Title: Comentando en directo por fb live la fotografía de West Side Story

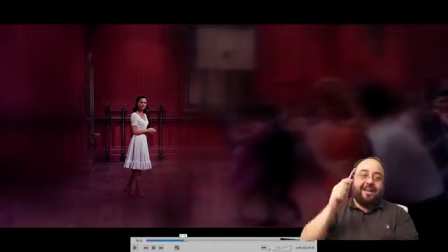11:34 fijaos que ha desenfocado literalmente toda la escena menos donde está ella,
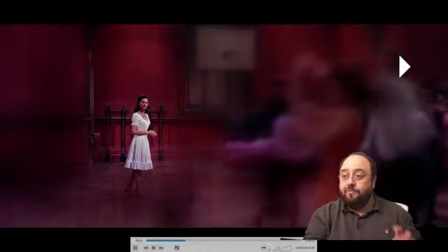11:40 esto lo se hace en posproducción, porque además hay transición o sea, poco a poco se va desenfocando más y menos, y ahora lo vuelve a hacer sobre él,
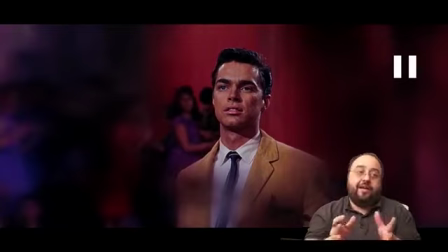11:47 en este caso es obvio que para reforzar este efecto de lo veo y me enamoro han empezado a tirar de difusión insisto que ahora visto en pausa es como muy loco es como muy bestia pero cuando
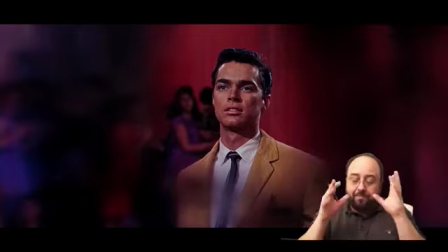12:01 estás viendo la película de golpe están bailando un mambo a gritos y de golpe entra como
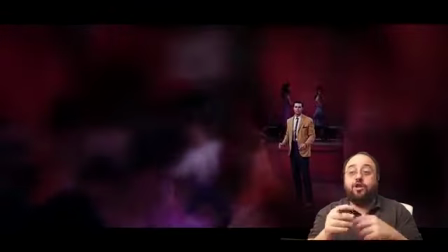12:06 una melodía como muy suave que va reforzando los pasitos de ellos en plan como un pianito muy poco a
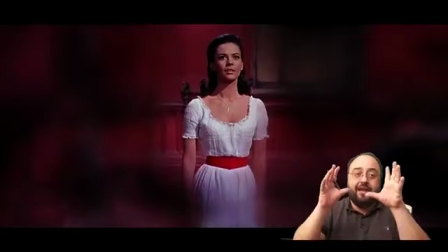12:14 poco mientras alrededor hay el caos con lo cual la fotografía lo que hace es centrarse sobre ellos en este caso además con un óvalo o sea,
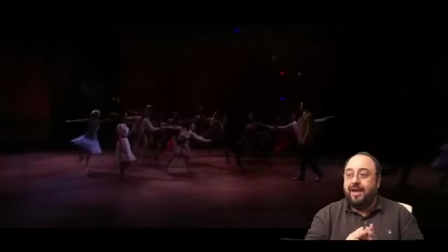12:22 directamente no se corta un pelo en hacer una difusión a lo loco,
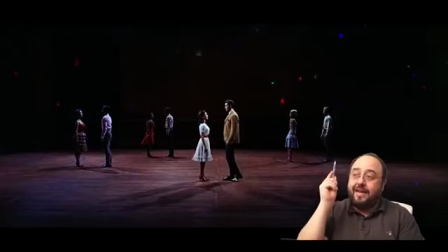12:26 aquí ya la quitan y encima empiezan a meter estrellitas de colores hechas de posproducción también,
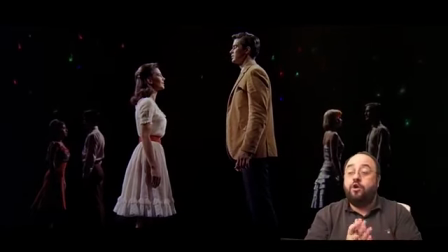12:32 insisto año 1961 con lo cual la complicación de esto visualmente es una barbaridad, pero no solo eso sino que narrativamente creedme que funciona, os invito a ver la película si no la habéis visto,
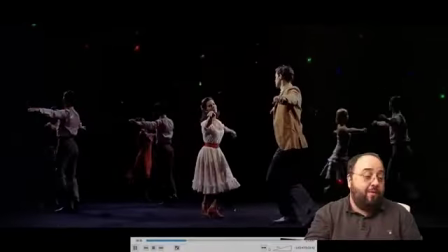12:44 porque realmente es un momento que de golpe se vuelve muy mágico, dejadme saltar un momento si estáis viendo comentarios
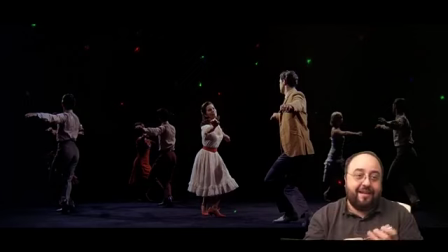12:50 exacto, en un usierto dicen Mambo, pues exacto, Mambo es lo que dicen en este momento Carlos C.J. dice tuvieron que acabar los actores con Cayo en las yemas de los dedos desde que han empezado no han dejado de chasquearlos si, West Side Story se pasa en toda la película así
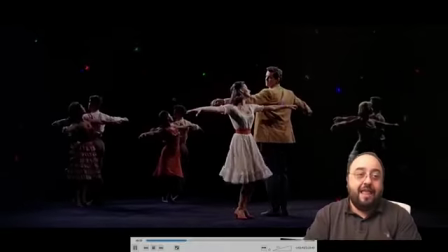13:09 insisto que la veáis es una película preciosa maravilla la escena, volviendo a la película, avanza
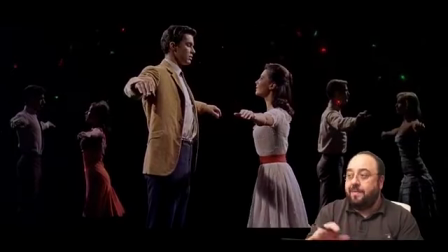13:17 y vamos viendo una escena de baile como mucho más calmada con todo el mundo haciendo la misma coreografía
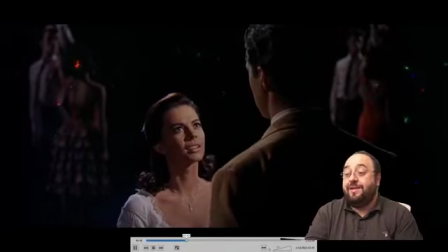13:24 y evoluciona hasta el momento de que ellos se presentan de quién eres tú yo me llamo María,
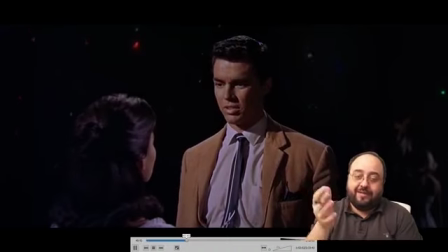13:29 yo me llamo Toni encantados, ahora mismo esto no pasaría, sería Valdurman con Lovis in the Air y todo el mundo
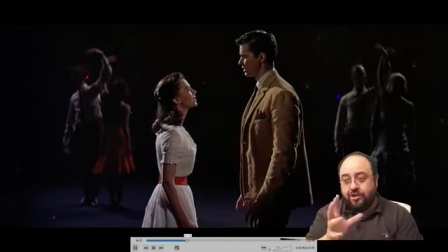13:36 fornicando en la habitación directamente y estos no, estos se conocen y poco a poco van a hacer un amor Ufredo, David dice que le salude pues hola Ufredo
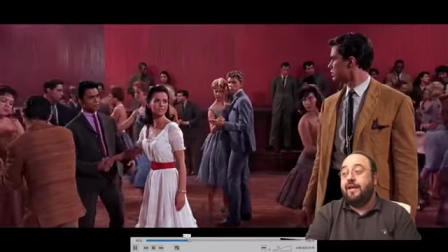13:46 seguimos avanzando un poquito y la película de golpe evoluciona que es un amor prohibido porque él es americano,
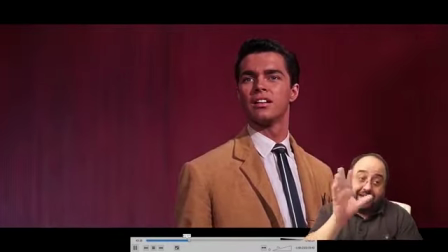13:53 ella es latina y es un amor imposible aquí en esta escena te lo cuentan de que no se puede acercar,
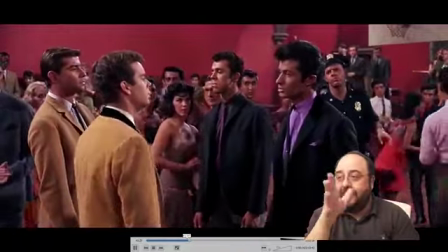13:59 se acerca el hermano de ella y ahí hay un broncazo importante, aquí de hecho se enfrentan las bandas y la película evidentemente es una película
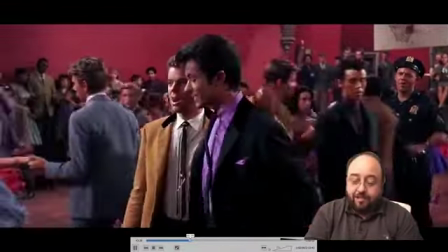14:09 que es Romer Julieta que insisto, vamos a llegar a la final y os vais a poner un spoiler,
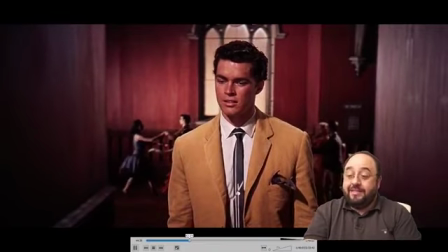14:13 como una cateta si lo habéis visto, la película sigue avanzando y Tony se va a la fiesta,
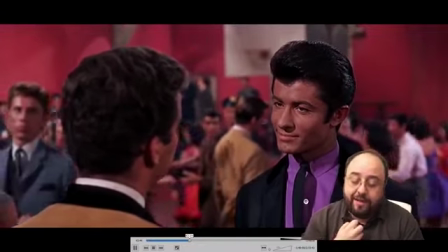14:19 el protagonista y el protagonista de golpe está totalmente embelesado por María,
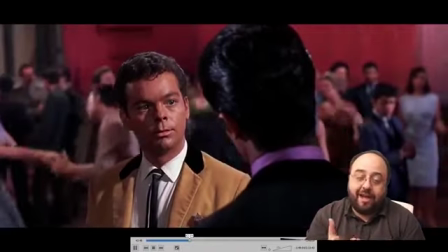14:25 porque es Natalie Wood y yo si la hubiese por la calle iría rodillas babeando porque
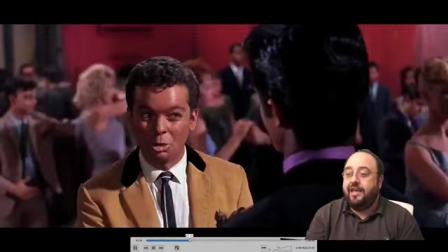14:30 esta señora era maravillosa y era una diosa del
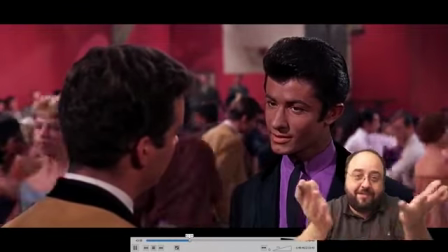14:35 glamour y el es que me enamoro entonces
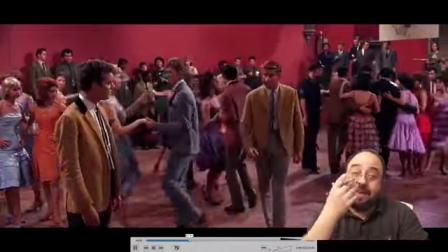14:40 Tony ahora mismo va a salir de la fiesta y va a empezar a cantar una de las canciones más conocidas de West Side Story, que es María,
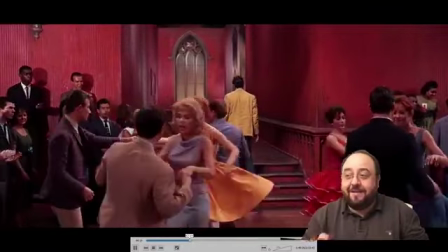14:49 María, María a George Colbert, es igual lo iba a cantar pero vamos muy mal si lo hago fijaos dónde está Tony,
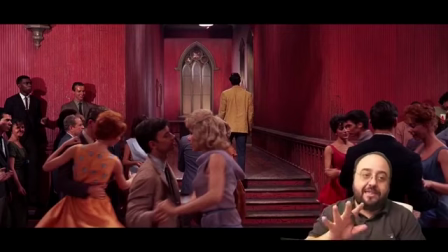14:55 Tony está en un pasillo y detrás de él está la fiesta la cámara se va hacia él y empieza a caminar
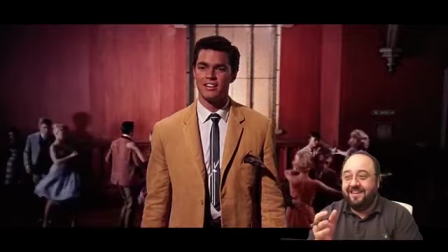15:05 María, María ahora no sé cuánto se haga doblaje es que risa the most beautiful es igual, no lo voy a hacer
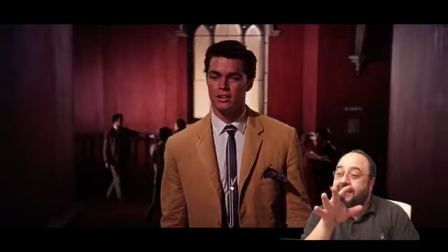15:13 en todo caso empieza a caminar y fijaos en el fondo, por favor fijaos sobre todo en el fondo
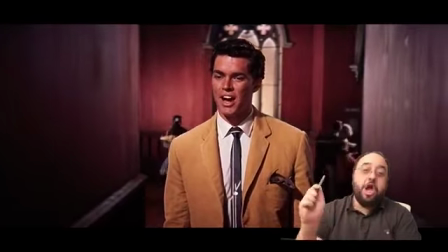15:22 él empieza a caminar y realmente no está caminando está
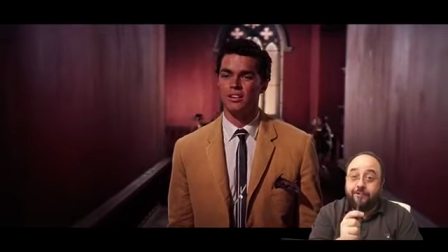15:27 haciendo ver que camina porque lo del fondo no es un travelling sobre
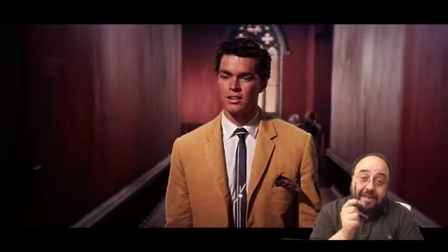15:31 una imagen real está caminando frente a una pantalla de cine donde se está
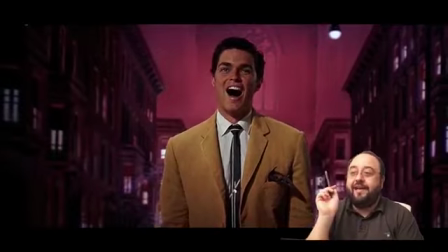15:36 proyectando una imagen donde ahora hay un encadenado y ya está en la calle con el colmo de
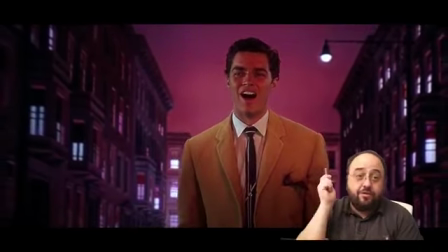15:41 los colmos que la calle en la que está ahora no es ni una calle es una pintura, fijaos en este momento,
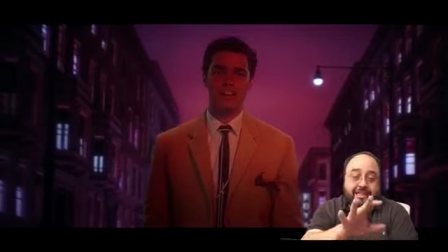15:46 tú estás tan emplazado con la canción, que es maravillosa este señor canta como Dios y que estás enamorado como él,
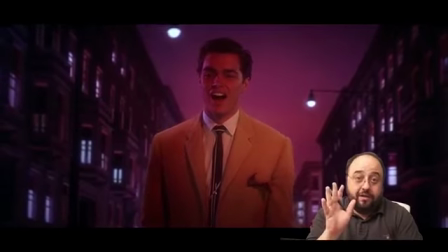15:52 no te das ni cuenta que el fondo de golpe ha cambiado ha cambiado a lo loco, directamente ha habido un encadenado y él sigue haciendo ver que camina así,
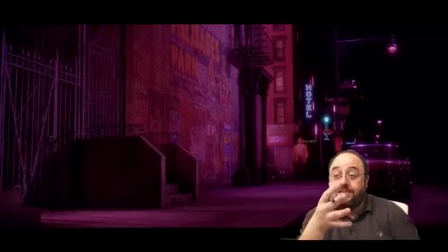16:00 directamente con lo cual otra de las trampas visuales de la película una de las maravillas de la fotografía de esta película es que te
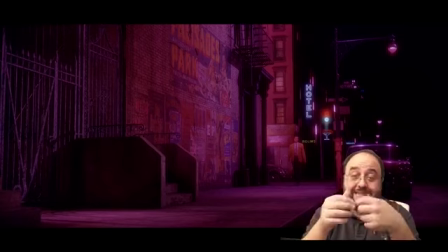16:08 acaba de cambiar de una retroproyección con una luz falsa y una pintura a una imagen real de calle bueno, es un estudio y cuela perfectamente porque la continuidad de color es perfecta esta secuencia
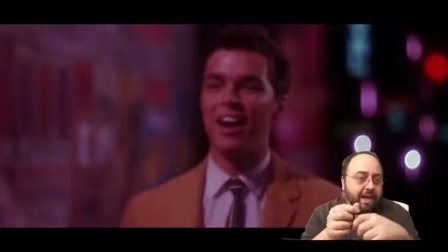16:22 se va hacia unos magentas hacia unos rojos a unos colores imposibles y como comenta alguien por aquí Jesús Alfonso
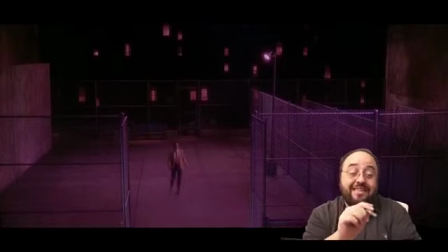16:29 Casillas ¿qué diferencia de realización encontraste con las películas de los 90 con
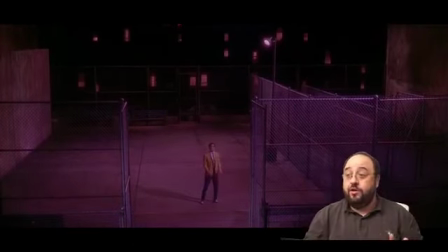16:34 todo de feques digitales? esto es totalmente analógico realmente los que hicieron esto
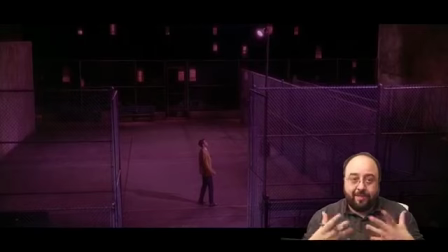16:40 se lo tuvieron que pensar mucho y comenzar el estudio porque para rodar es un drama.
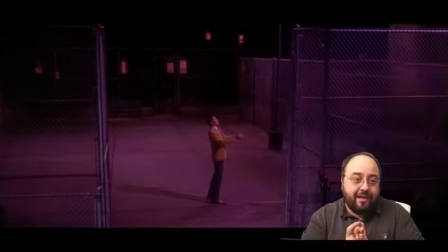16:45 Igor pregunta que no la ha visto y va a haber un spoiler, pues lo vas a comer
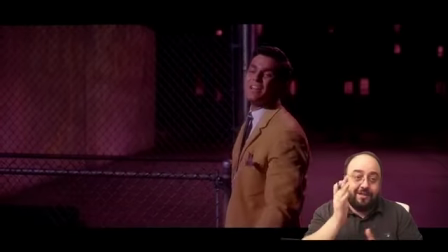16:51 Luis Sandoval se ha enganchado a la película, voy a subirlo después voy a cortarlo y ahora mismo me la bajo para verla.
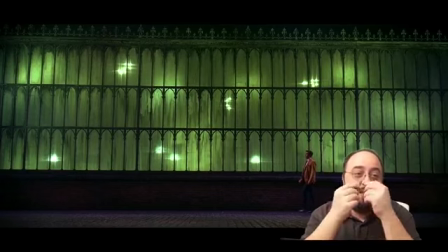16:57 Bueno, cómprala pero si la quieres bajar tú mismo La temperatura de color, dice Omar es caliente, mirado a rojo. Es muy loco es muy loco o sea, visualmente los colores de esta película están totalmente desmagados he parado este plano porque a mí
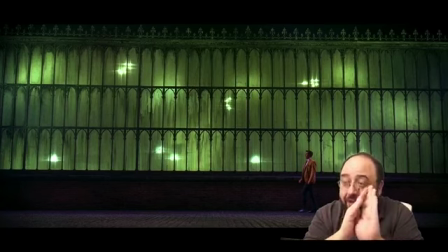17:15 visualmente es uno de mis planos favoritos de la historia de la cine esta secuencia como acaba, con este planazo, con todas las cristaleras verdes, porque esto está pensado tanto de luz como de color, si os fijáis él está bien, eso le han pegado un tintado de cojones directamente en el set sea por luz o sea por
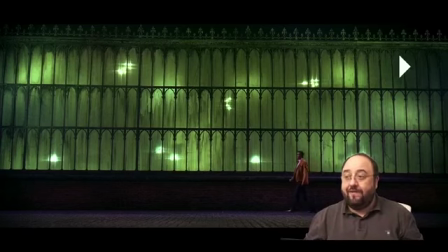17:31 pintura con lo cual el trabajo visual de esta película es maravilloso y
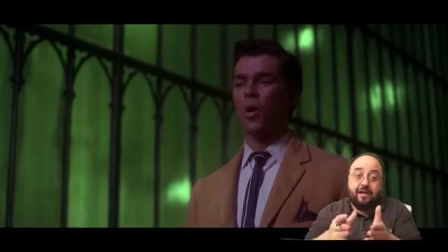17:35 esto te lleva a un plano final con él cantando a cámara de manera maravillosa vamos a llegar
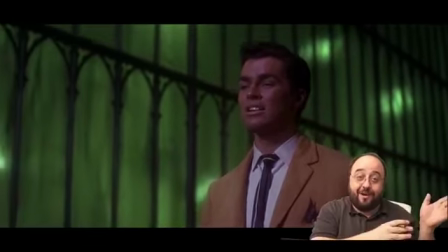17:44 en breve es una pena que no os pueda poner música pues casi poco música ha pasado lo de antes que esto se retroalimente y de golpe me oigáis a mí
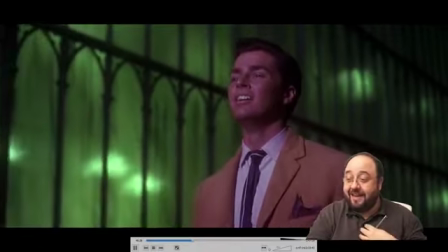17:53 40 veces y no queréis eso de verdad porque encima me pone a cantar y va a ser como y aquí tenemos el plano final que os decía él entra en
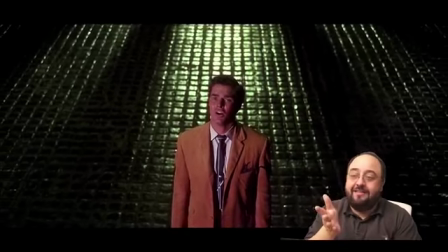18:01 la sombra y la cámara empieza a subir este es el típico plano de cine musical de los años 60 o sea,
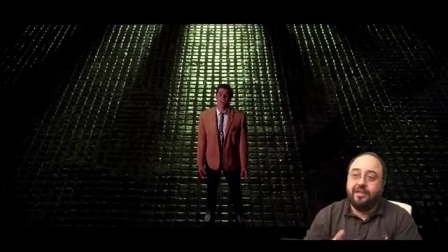18:08 estos sonrisos y lágrimas todas las películas así, los pacíficos que eran el típico plano,
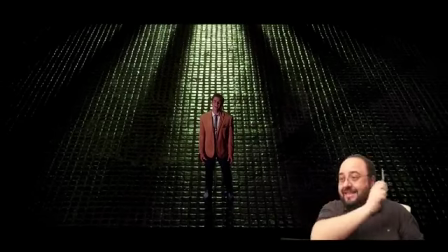18:13 y fijaos estas líneas de fuga que quedan justo detrás de él que hacen como las líneas para que lo mires,
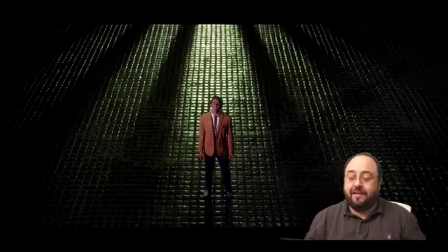18:20 o sea, realmente visualmente, de composición esta película tiene muchísimas muchísimas trampas visuales brutales,
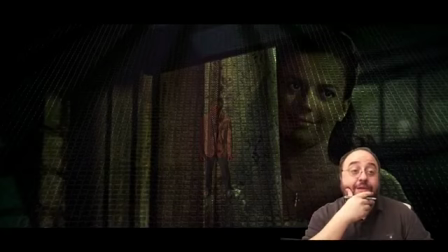18:28 pregunta Alejandro Melkun si la dureza de la luz es una característica de la época, sí
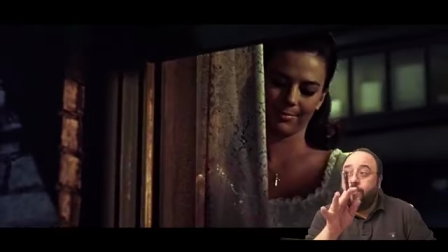18:34 pensad que las emulsiones de película de la época eran muy poco sensibles para
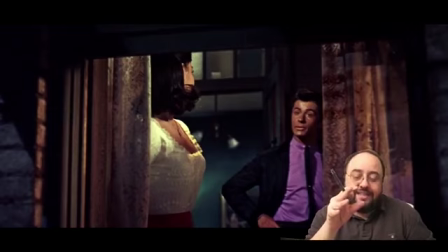18:39 iluminar una escena necesitabas poner mucha luz y luz suave quiere decir perder mucha intensidad de luz cuando la difuminas y lo que hacían era lanzar luz a mansalva estos platos se ponían en arcos de luz totalmente enormes
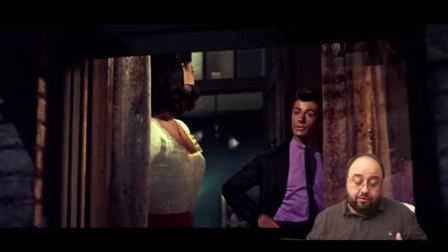18:55 y realmente es una marca de Hollywood del Hollywood dorado prácticamente lo de lanzar grandes focos de luz directamente a la cara de los actores se puede
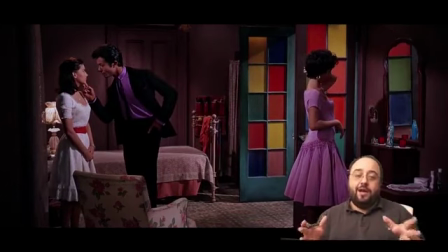19:06 ver constantemente de hecho es también lo que confiere la película este aspecto tan teatral tan cortada, tan dura sin suavidades, ahora mismo usamos pantallas de LED con difusores usamos kinofloss con difusores si usamos luz dura muchas veces usamos un difusor y un pórex o hacemos lo que llaman un book light que es